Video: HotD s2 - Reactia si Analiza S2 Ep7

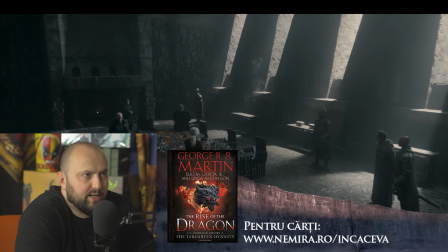12:16 Mie mi se pare că e un conflict destul de sintetic, adică e destul de fabricat doar pentru a umple scena, pentru a mai crea puțină tensiune. În fiecare episod, personajele noastre trebuie să aibă o serie de conflicte, care unele sunt interioare și unele sunt exterioare.
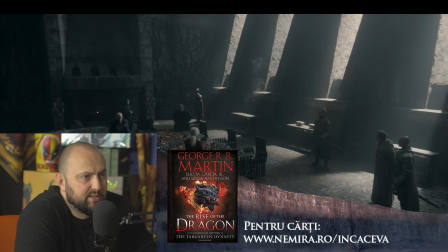12:31 Da? Și atunci ei acum încearcă să găsească, adică structura narrativă e în felul următor. Pune în semințe unui conflict viitor extern cu 2, 3, 4 episoade înainte să-l avem conflictul, înainte ca acest conflict să se materializeze și
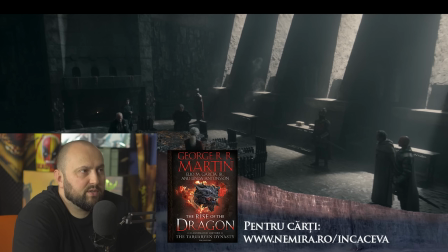12:49 într-o luptă, să-i spunem, dar nu neapărat o luptă, o confruntare. Aici ei vin și spun că ei își pregătesc terenul pentru momentul cu Jace and that's about it.
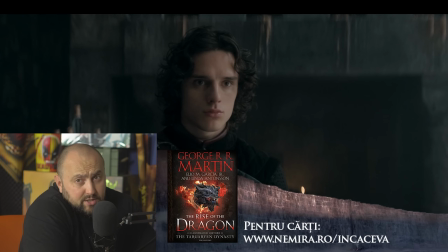12:57 Asta este că, adică are sens să fie într-un fel supărat, dar în același timp nu are sens, pentru că nu e ca și cum e singurul Dragon Rider în existența umană. Totdeauna au existat foarte mulți. Sunt mulți oameni, adică de-a lungul istoriei Targaryen, sunt mulți oameni cu mulți dragoni. Nu e ca și cum, adică în perioada asta sunt vreo 9 dragoni. Nu înseamnă absolut nimic în realitate, știi?
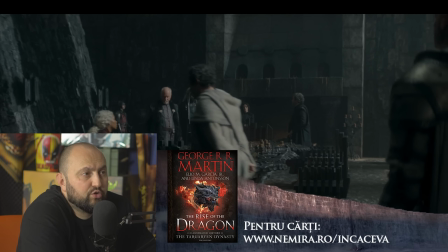13:17 Asta e faza. Iar mai este o chestie foarte importantă. Pentru Jace, toți cei care în momentul de față o susțineau pe Rhaenyra, l-ar fi susținut și pe el fără doar și poate. Pentru că erau toți men for the oath, ca să zic așa. Mă urmează din nou.
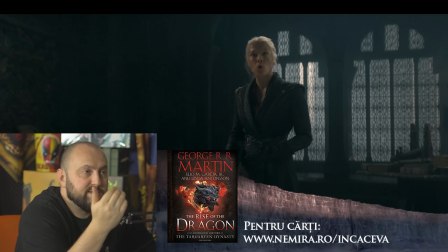13:31 Deci după ce Rhaenyra a fost acest decision maker, s-a întors acasă la ea, la bărbatul cum ar veni. Adică așa funcționează ei scena, așa au construit schimb. Nu e că, da, unde soțul ăsta a ei îi spune chestii.
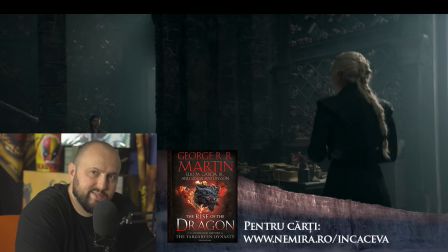13:47 El e calm, cumpătat, el e stâlpul, adică mizaria, știi? Iar Rhaenyra este all over the place, grabbing on the ceiling.
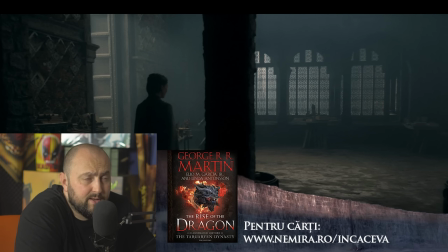13:56 Asta e singura chestie bună.
Do you trust him? What choice do I have?
Așa este. Adică aici asta e singura parte smart în toată povestea asta.
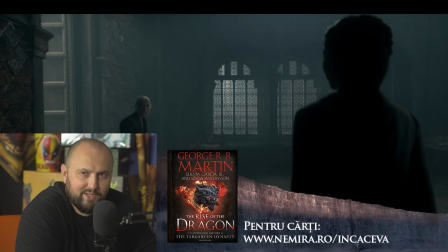14:05 Aici cum s-a gândit ea și asta de așa. De ce ești proastă, mă, Rhaenyra? Te învăț eu cum stau lucrurile.
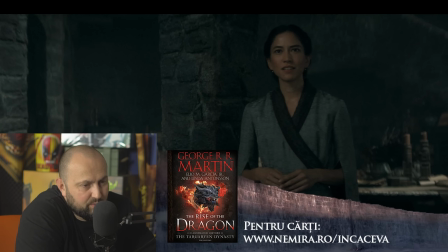14:10 Aici nu mi-a plăcut că au furat replica lui Mushroom din carte și au dat-o Mizariei. Dar poate și în carte tot Mushroom a auzit-o la Mizaria, de fapt, și a spus-o, el a repetat-o, de fapt, și de drept.
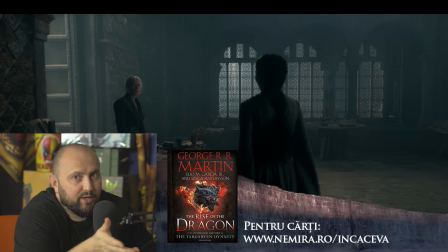14:22 Problema este că tipul ăsta de comunicare metaforică, da, in the sheets and in the wood piles, da, unde nu era wood piles, era hay piles, cred că, sau era oricum grăm în căpițel de fân. În carte, personaje nu vorbesc așa, ci atunci expresia a venit absolut nicăieri.
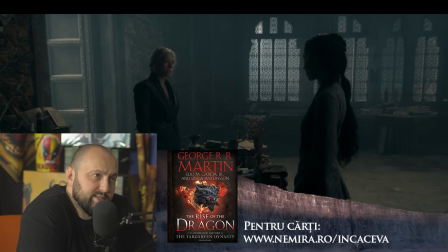14:41 În schimb, o dau pe partea asta, că aici e chestia, au schimbat-o cu, da, dar eu trăiam într-un bordel și acolo veneau tot timpul prinții Targaryen care au făcut tot felul de copii. Știi? Adică au dat-o în partea cealaltă. Au luat-o din partea de Targaryen, erau considerați zei pe Dragonstone, da?
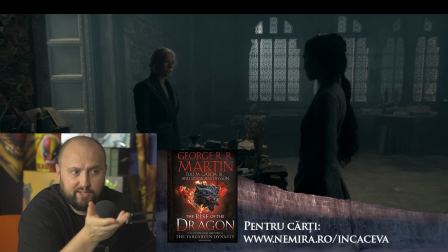14:59 Și oamenii se bucurau. În carte, asta e povestea în carte. În carte, dreptul acestei prime nopți, da? Pe care Paul n-a vrut să o folosească pentru a nu crea ideea în mintea privitorilor că Targaryen erau niște violatori de mirese proaspete, ceea ce erau până la urmă, da?
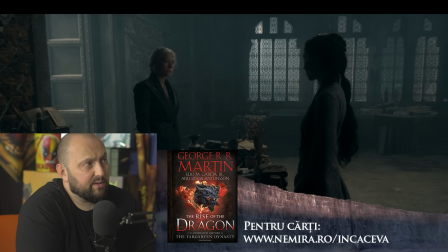15:16 Și în schimb, eu spun că în carte spune că familiile erau bucuroase de faptul că, fiind o legendă Targaryen, ei spuneau lor despre ei că erau buni, știi? Că familiile erau bucuroase și când se năștea și un copil, prințul de pe Dragonstone oferea chiar
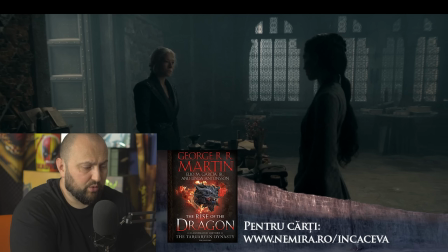15:33 recompense familiei respective pentru faptul că au un bastard de la el. Ce trebuie ținut minte este că este o lume medievală asta și puțin diferită. Trebuie ținut minte că House Baratheon de asemenea este de fapt Oris Baratheon, primul
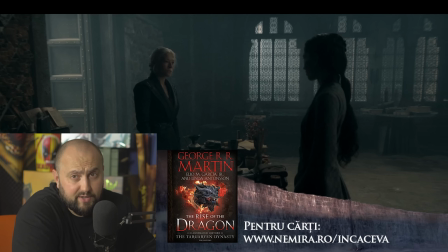15:49 the first of House Baratheon, era fratele bastard al lui Aegon Targaryen, da?
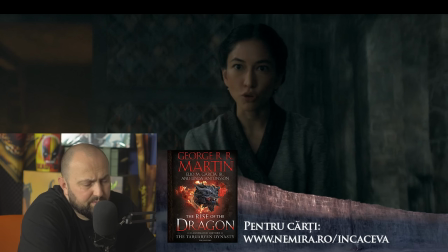15:54 Chiar dacă avea părul negru. Restul discuției, din păcate, e destul de ciudățică asta cu despre onoare și loialitatea oamenilor de rând versus frații săi. Ea are un oarecare, dar nu e construită bine. Ea are un, e un foreshadow pentru viitor, nu vreau să dau spoilere.